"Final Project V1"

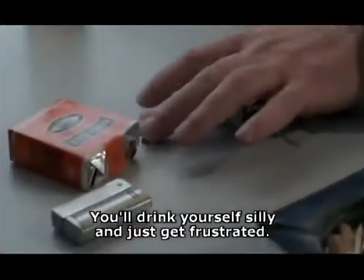This economic transformation is represented by the mise-en-scène and contrast of Taisto's and Ermeli's homes.
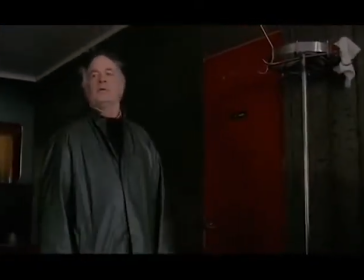Taisto's home depicts a time that was dependent on the mining industry, a culture, class, and time that has come and gone.
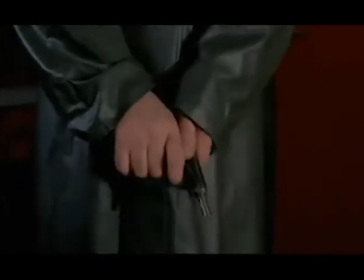The suicide of Taisto's father in the first few scenes shows the uncertainty and fear of those stuck in this time and symbolizes the end of this era.
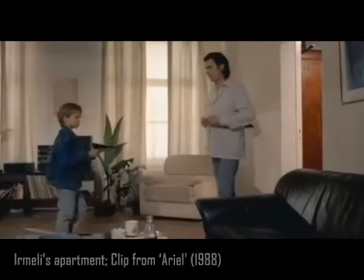In contrast, Ermeli's apartment in Helsinki is filled with new furniture and represents the rapid economic growth and lifestyle obtainable from accessible credit.
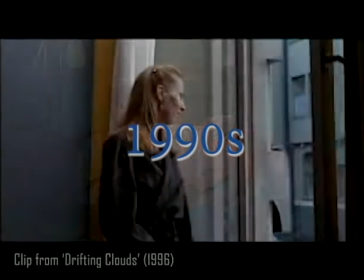In 1991, the breakdown of the Soviet Union caused about 20% of Finland's foreign trade to evaporate.
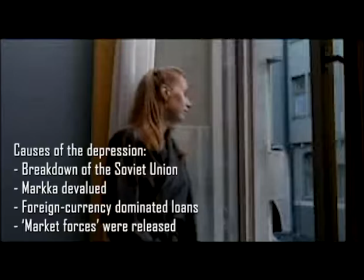Their marka was devalued, their market forces were released, and so much more. All of these factors and many others resulted in Finland's economic depression and rise of unemployment in the 90s.
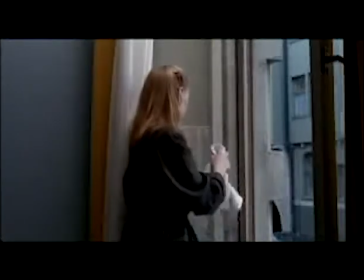Akikar's Maki's Drifting Clouds, released in 1996,
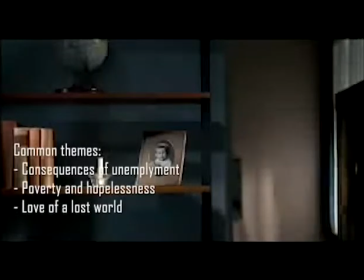reflected the current reality of the Depression at this time, from the perspective of ordinary working-class people.
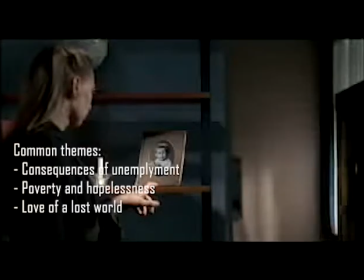The film is an extension of the Workers' Trilogy's themes.
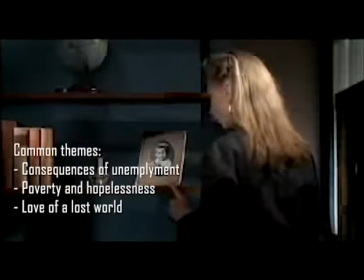Ilona, a waitress, works at a restaurant, and as her restaurant continues to lose more customers, she ultimately loses her job.
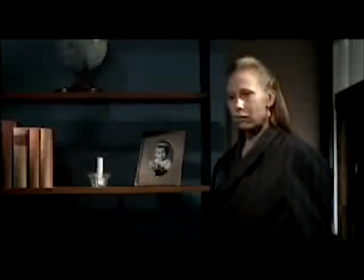And her husband, Lori, a streetcar driver, becomes unemployed when cuts are made and he draws a low card in a game of chance.
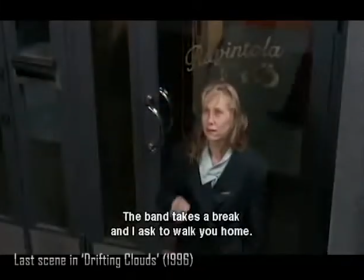They struggle to find sustainable employment in a jobless time.
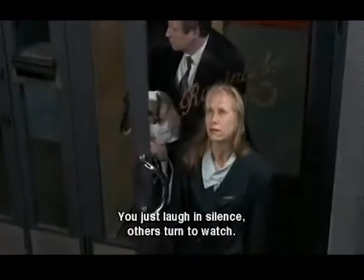At the end of the film, they ultimately establish a restaurant called Work, whose future is hopeful but uncertain.
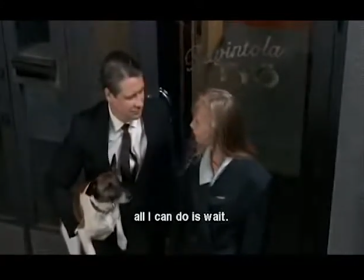Emphasized by Karasmaki's minimalistic and lingering shots, the film reflects the conditions of society,
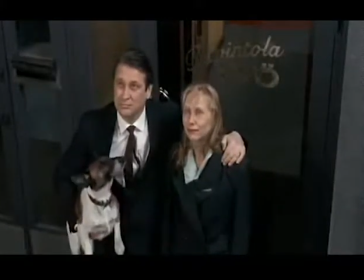and even the optimistic ending is still tainted by the harsh reality as the couple struggles to keep their dignity and solidarity in the 90s.
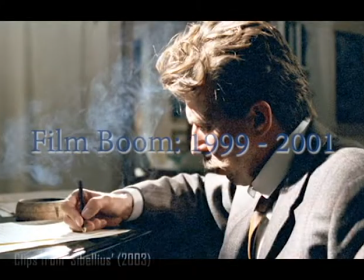Finnish film attendance increased by 1 million visits in 1999, marking the start of the Finnish film boom.
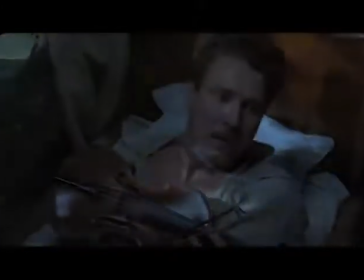7 films were released during the heart of this time, and 5 were set in the past, and not a single film was set in an urban setting.
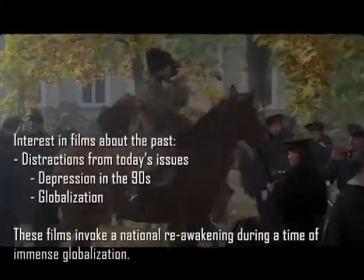The Finnish audience was very interested in historic films as they acted as a distraction from the hardships and issues of the present,
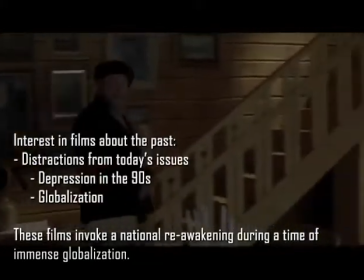such as the Depression of the 90s and globalization. Looking more into globalization, these films help the audience remember and reflect on the past,
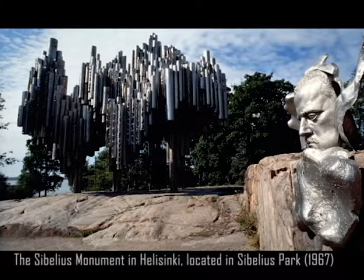and locations that they have not personally experienced, but play significant roles in their national identity.
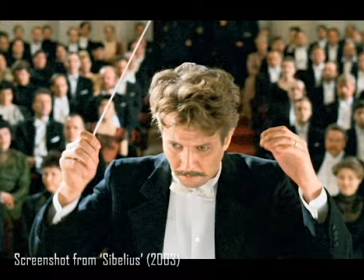Sibelius, released in 2003, helped the nation remember their heritage.
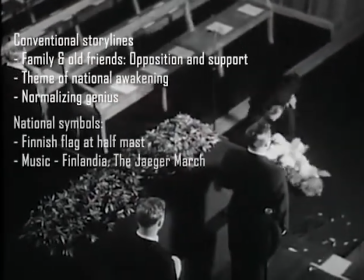It follows the conventional storylines, historic national symbols, and cinematic devices of the genre.
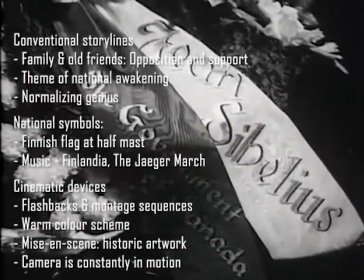The film begins with footage from Sibelius' funeral in 1957.
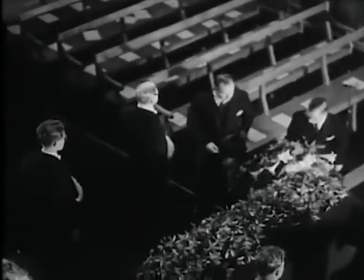By beginning the film with this nationwide event, it reminds the audience of the impact of Sibelius' compositions on their independence.
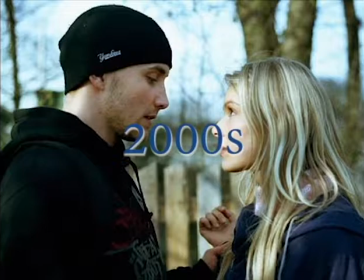At the conclusion of the film boom, Finland's domestic film market had become far more established.
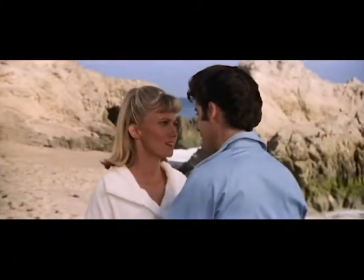With more resources and attention on Finnish domestic film than before, Finland moved from nostalgic reflection and began looking to imitate other styles from abroad.
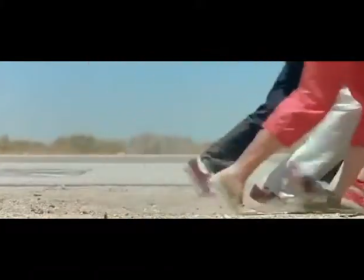Hollywood had been a historically present figure in the Finnish film market for decades. After the boom, the industry was more comfortable and able to support Finnish takes on Hollywood style.
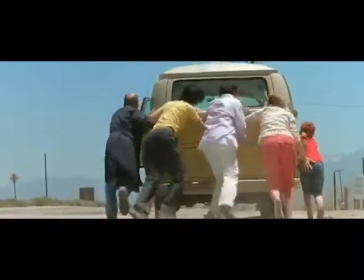This began to become popularized predominantly with Domi Karokoski.
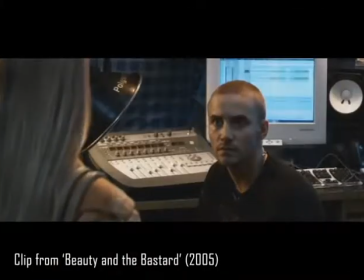Beauty and the Bastard was a very standard, cliché Hollywood representation of the Romeo and Juliet love story of lovers from opposite worlds fighting the odds to be together.
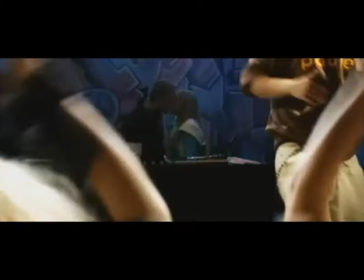This movie used classic Hollywood tropes and even American R&B and hip-hop music to ride a very faithful Finnish depiction of a Hollywood movie.
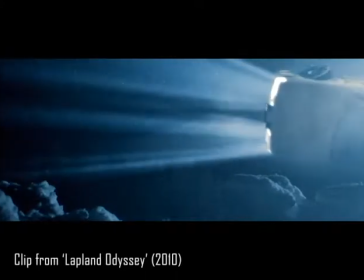This was repeated in Lapland Odyssey in 2010, a clear example of a road movie,
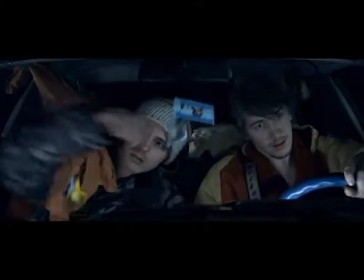a historically American subgenre that draws roots from old westerns, in which characters face existential compulsion to try to find out who they are.
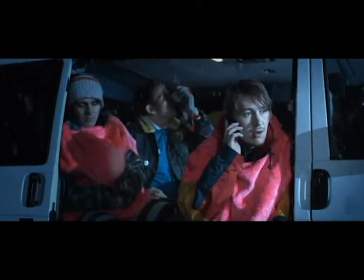Lapland Odyssey uses the lonely, desolate setting well to emphasize the search of self and add gravity to their stories and their goals.
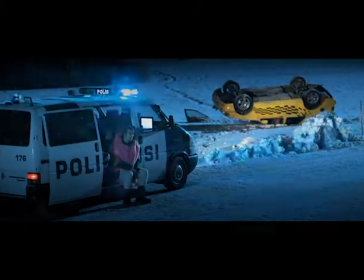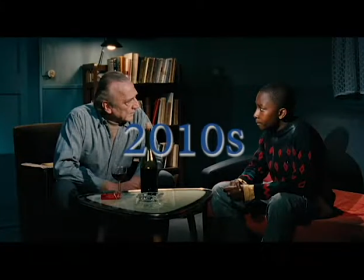Historically, Finnish directors have used cinema to address issues prevalent to Finland at the time.
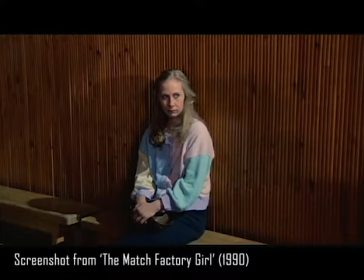Aki Kaurismäki used his films as critique for socialism and economic instability. Edvin Laine used The Unknown Soldier to help the nation heal from World War II.